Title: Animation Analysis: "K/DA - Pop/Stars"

Hey, what's up, everybody? It's 1:30 in the morning, and my crackhead ass was like, hey, it'd be really cool to break down a 4-year-old song from League of Legends called KDA's Pop Stars. I looked around on YouTube, and I really didn't find that many videos talking about specific techniques and stuff that happened in this video, and albeit I have definitely seen this video more than enough times, I felt like it would still be worth going over as a breakdown, even if I'm not reacting to it. So I'm just gonna go through this video on my own here to show all of you certain spots and aspects and little tricks and stuff that they did visually that I think are really cool, but very underspoken. So let's go give some praise to a very well animated music video, shall we?
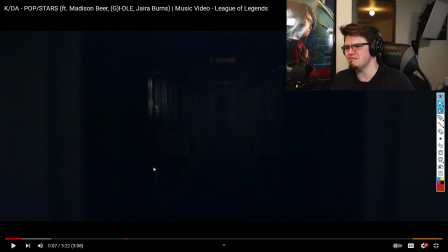46s
Let's go. So the first part I want to talk about is a part that you might not have even noticed during your watch of this video, and obviously if you haven't watched it yet, go watch it. What are you doing here on a breakdown if you haven't seen this video yet?
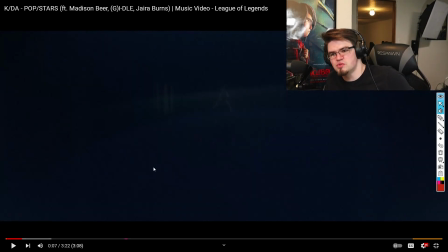60s
The reveal of this character using just lighting is brilliant.
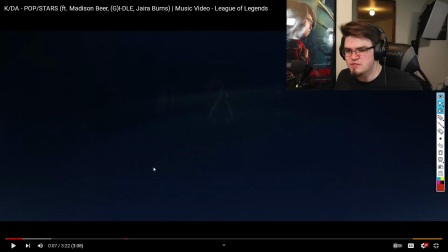65s
It's not like a big thing, but like in this frame, these two, you can see her. Like it's right there as the first one, she just appears. And then there's this kind of like slow, like you could see her silhouette there.
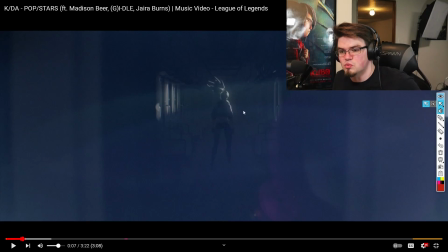79s
That's just the light coming in from these windows here, showing more of the body.
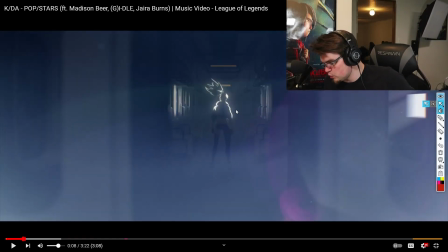85s
And it's just a super subtle, but really, really intelligent transition to show that there's a character there.
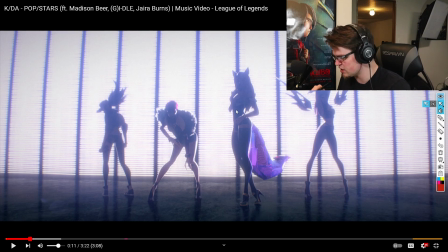91s
And of course, I'm not going to mention this more than just this one time, but there are plenty of moments in this video where the music and the video itself, certain things happening on screen are timed with the song,
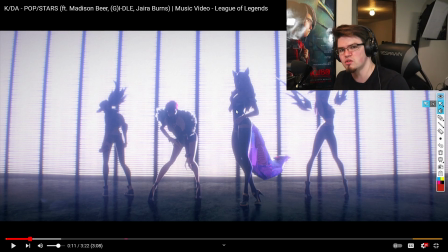107s
and that's just really cool in general. But also a much more subtle thing that's actually a post-processing thing is throughout this video, there is a very, very light film grain over everything. It ties the whole picture together, and while it is a composition thing, not so much an animation thing,
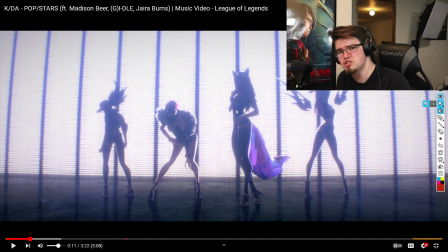124s
I thought that that was worth mentioning purely because it is such a massive assistant in keeping all of the visual differences and distinctions in every scene in this video tied down and feeling like it's
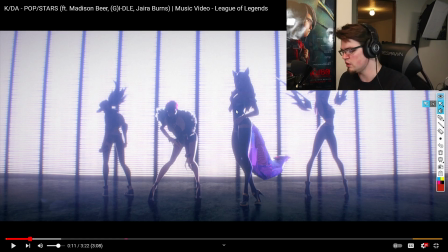138s
together. You can color grade and color correct all you want to, but that film grain, that subtle little detail, pulls everything into one solid cohesive layer, and it is very important.
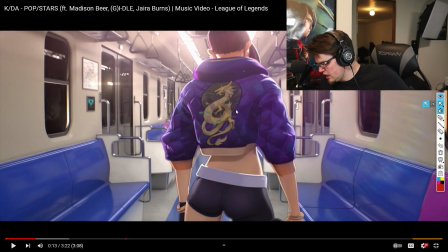151s
So the next thing is this character here. Obviously you see her in the video.
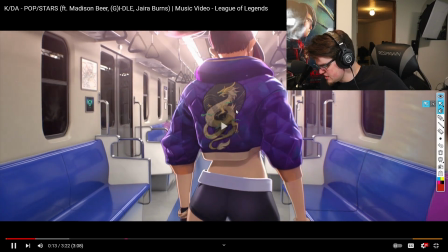156s
If I were to just play a few seconds of this, she's kind of bouncing,
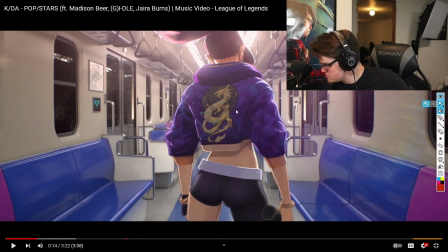159s
and that's all fine and good, but I wanted to talk specifically about how while she is bouncing to the song,
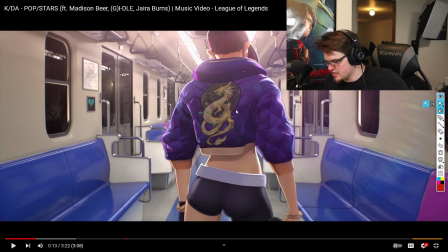166s
as we mentioned, a lot of things kind of move in time with the video here.
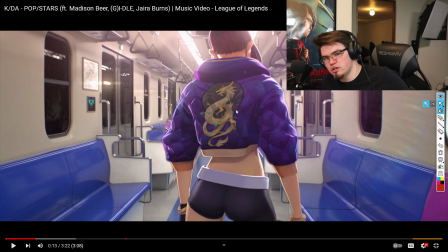169s
The part that's interesting to me is not only that the actual character is bouncing with it, but the train around her is bouncing with it as well.
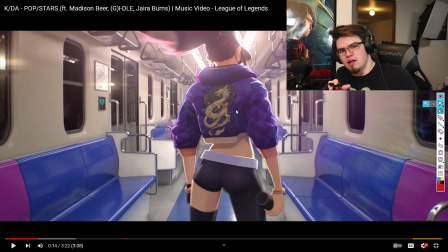176s
Her weight is shifting on the pelvis. And that is a super, again, it's subtle.
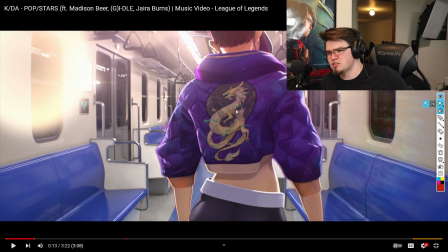183s
I'm going to have to play this through one time and it's going to sound weird. Watch her butt. You'll see what I mean. I'll go back and kind of show you exactly where the swivel's happening, but it is a really cool minor detail to show a body moving to a beat and keeping it in a rhythm. But
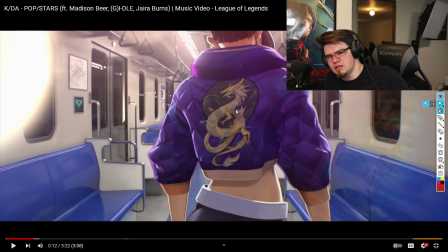202s
I'll focus here on the biggest part of it that happens during the video,
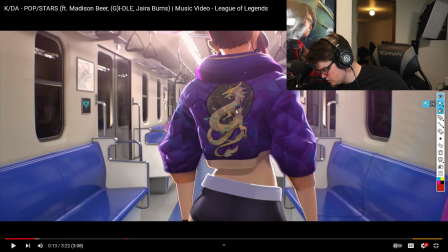206s
which is this first big one where she just drops it like it's hot.
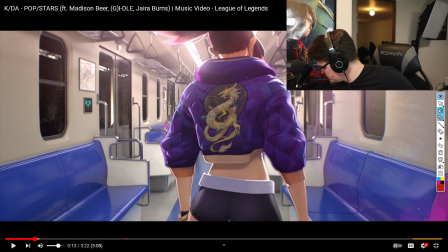211s
This is the most exaggerated one, which is why I'm using it as an example. But when she drops her hip, it goes from about here to about here,
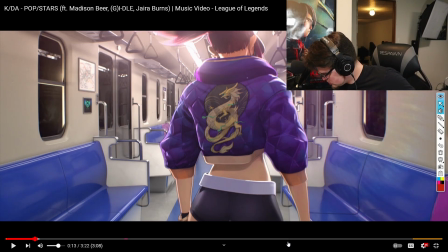219s
which isn't that big of a drop if you're talking about like the general movement of the body,
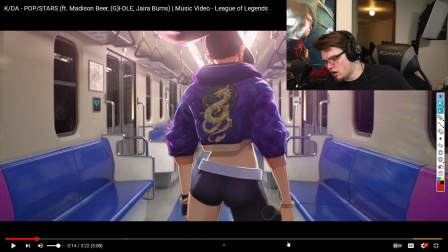225s
but in the ricochet of being in that car with it also kind of rocking to the beat,
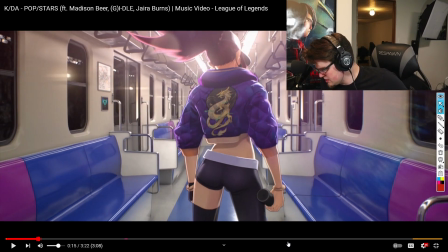231s
it makes that adjustment that much more impressive. Like, of course, she's bobbing her head.
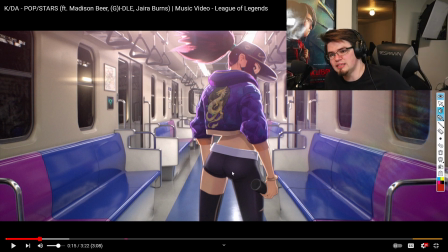237s
That's the obvious one. Using the character's in-world weight in order to adjust for that is just insanely smart.
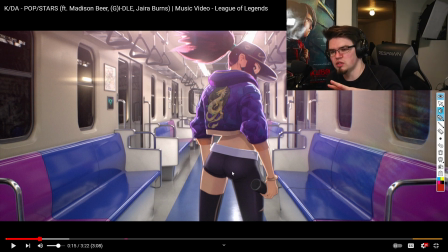244s
The fact that they're able to grab that and go, hey, let us actually utilize the physics in-world and make it feel more real. Make it feel like she's actually writing. That is such a small detail. They did not have to go that far, but they did.
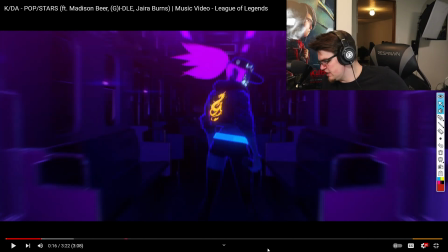260s
While we're on this scene here, I'm also going to mention this transition.
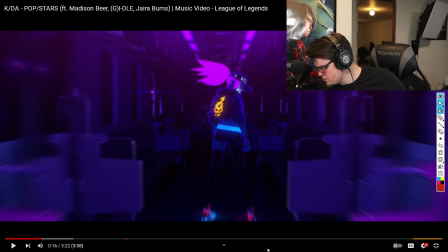264s
This is a classic transition, but this zoom out and then the continuation after a match cut.
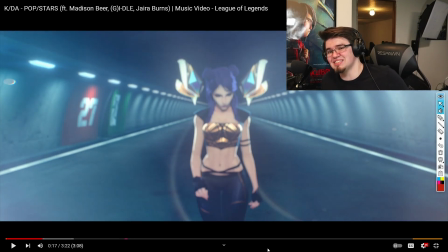270s
Match cuts are basically exactly what it says in the name. They are two separate cuts matched together, perfectly aligned in some way, shape, or form, be it movement or placement of objects in the scene, sometimes both.
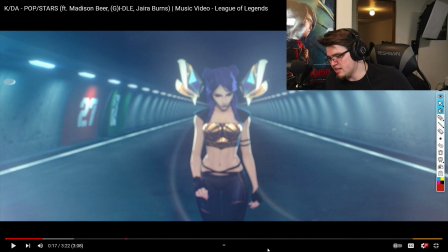282s
That helps sell this sort of concept that there is one fluid movement, even if they are completely unique shots.
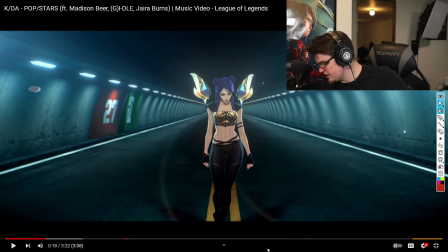290s
Another thing to mention while we're on this shot too is the secondary action of this character's those little things.
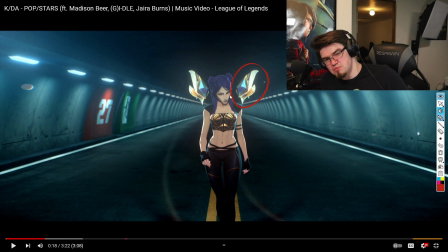297s
I don't know what you would call these. They're weapons of some sort. I don't know what they actually count as in the context of the game. I assume there's some sort of magical ethereal weapon, but they have a secondary animation. And if you don't know what secondary animation is, it's basically secondary animation.
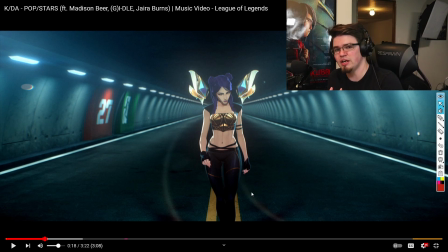313s
You have a character doing a main movement like turning their head, and the secondary animation would be the hair following the head after the main movement of the skull. So this is happening in these little weapons here, which is super cool.
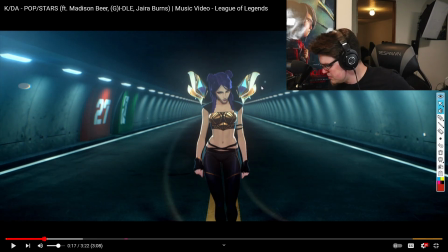327s
You can kind of see them bounce. I'll just play this for a second so you can see what I mean. I'll go back a little bit, but you can see them kind of bouncing behind her.
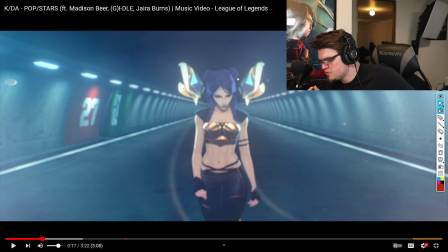335s
And it's just a small detail, yet again, to sell the movement and life of the shot here.
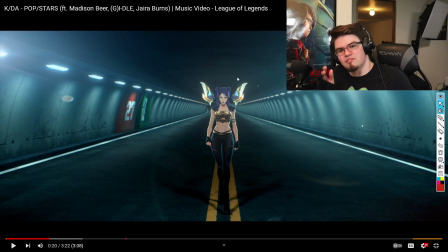343s
You see how they're kind of bouncing back and forth. They've kind of got this rhythm to it, and that is super useful in order to make things feel alive. If you don't have secondary movement, most of the time characters feel dead or dull,
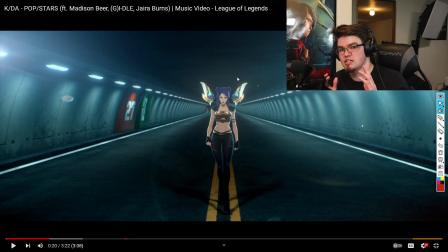358s
and you feel like there should be something else happening because your brain is expecting it to be, because physics exist in the real world,
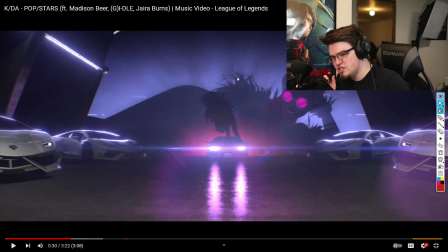365s
and that's exactly what we're anticipating when we watch animation. This is less of an animation thing and more of an overall compositional thing. This shot is sick as hell. I loved the light that is just encapsulating the character coming in from behind and overshadowing her and bringing in this beautiful rim silhouette.
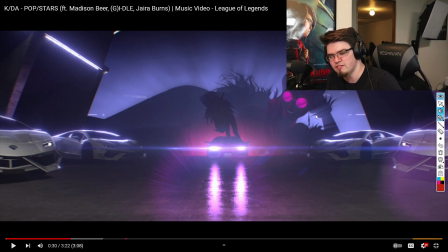384s
We talked about the silhouette in the prior video that I uploaded, and it's just, there's so much going on here. You can see the difference in the shading between the light coming over the body here that's cascading and making it a little bit more white and washed out versus this huge upper,
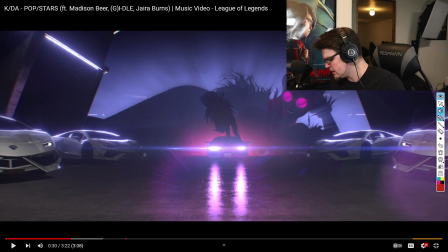401s
more forefront element of her arm that makes the whole shot feel bigger just doing that. The fact that, of course, her glasses are very bright and vibrant, that's a character trait they carry through the whole video. It's not necessarily unique to this shot, but it helps sell the scale.
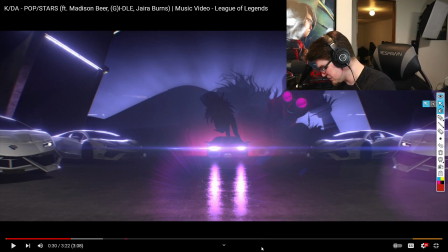419s
Not larger than life, maybe, but larger than light is still pretty darn big.
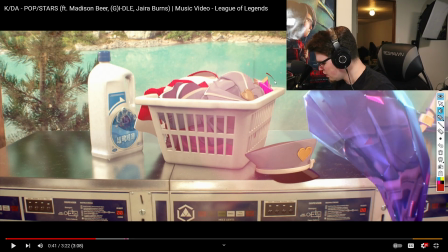425s
This is not an animation thing, but I just wanted to point this out. Why is she about to wash solid metal?
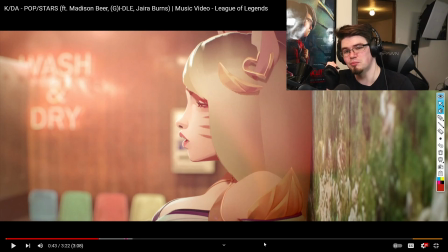432s
Question mark? Hi, I moved my microphone because I was tired of having to lean over to talk into it, so it's here now.
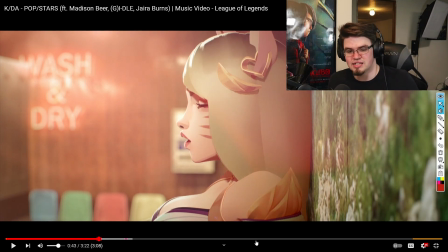440s
The expression, which I think is one of the better examples of an expression in a shot like this,
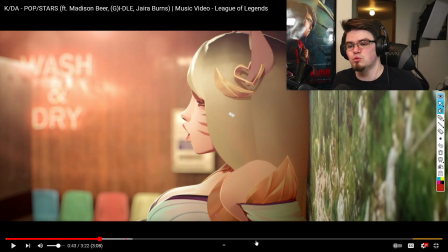447s
where she's breathing in, you see the chest lift, which is very, very uncommon for people to do for some reason,
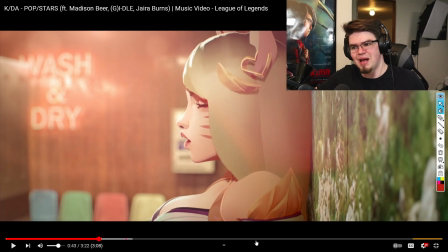455s
and they should, because when you breathe, your chest expands, your chest goes up, the chest moves.
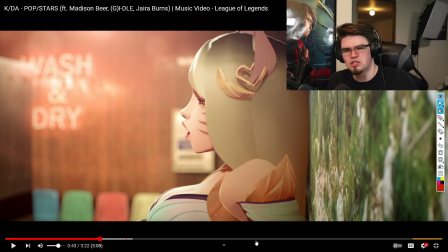462s
And that is just one of those minor details that usually people would step by and just go, I don't need to worry about it. But they did it here. I don't know if it was to make the breast pop. I'll leave that up to the horny teenagers at home. But either way, it is a very good physics thing to do. Biologically, it makes sense, and physically, it makes sense.
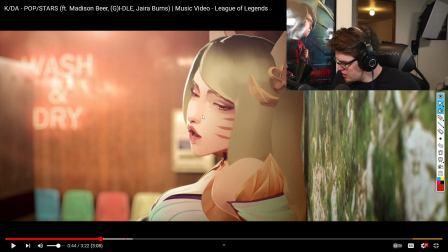482s
But this expression is what I wanted to focus on here. How she turns her eyes and she's not looking at the camera. She's all looking way at the shit down here. Like, what are you looking at, girl?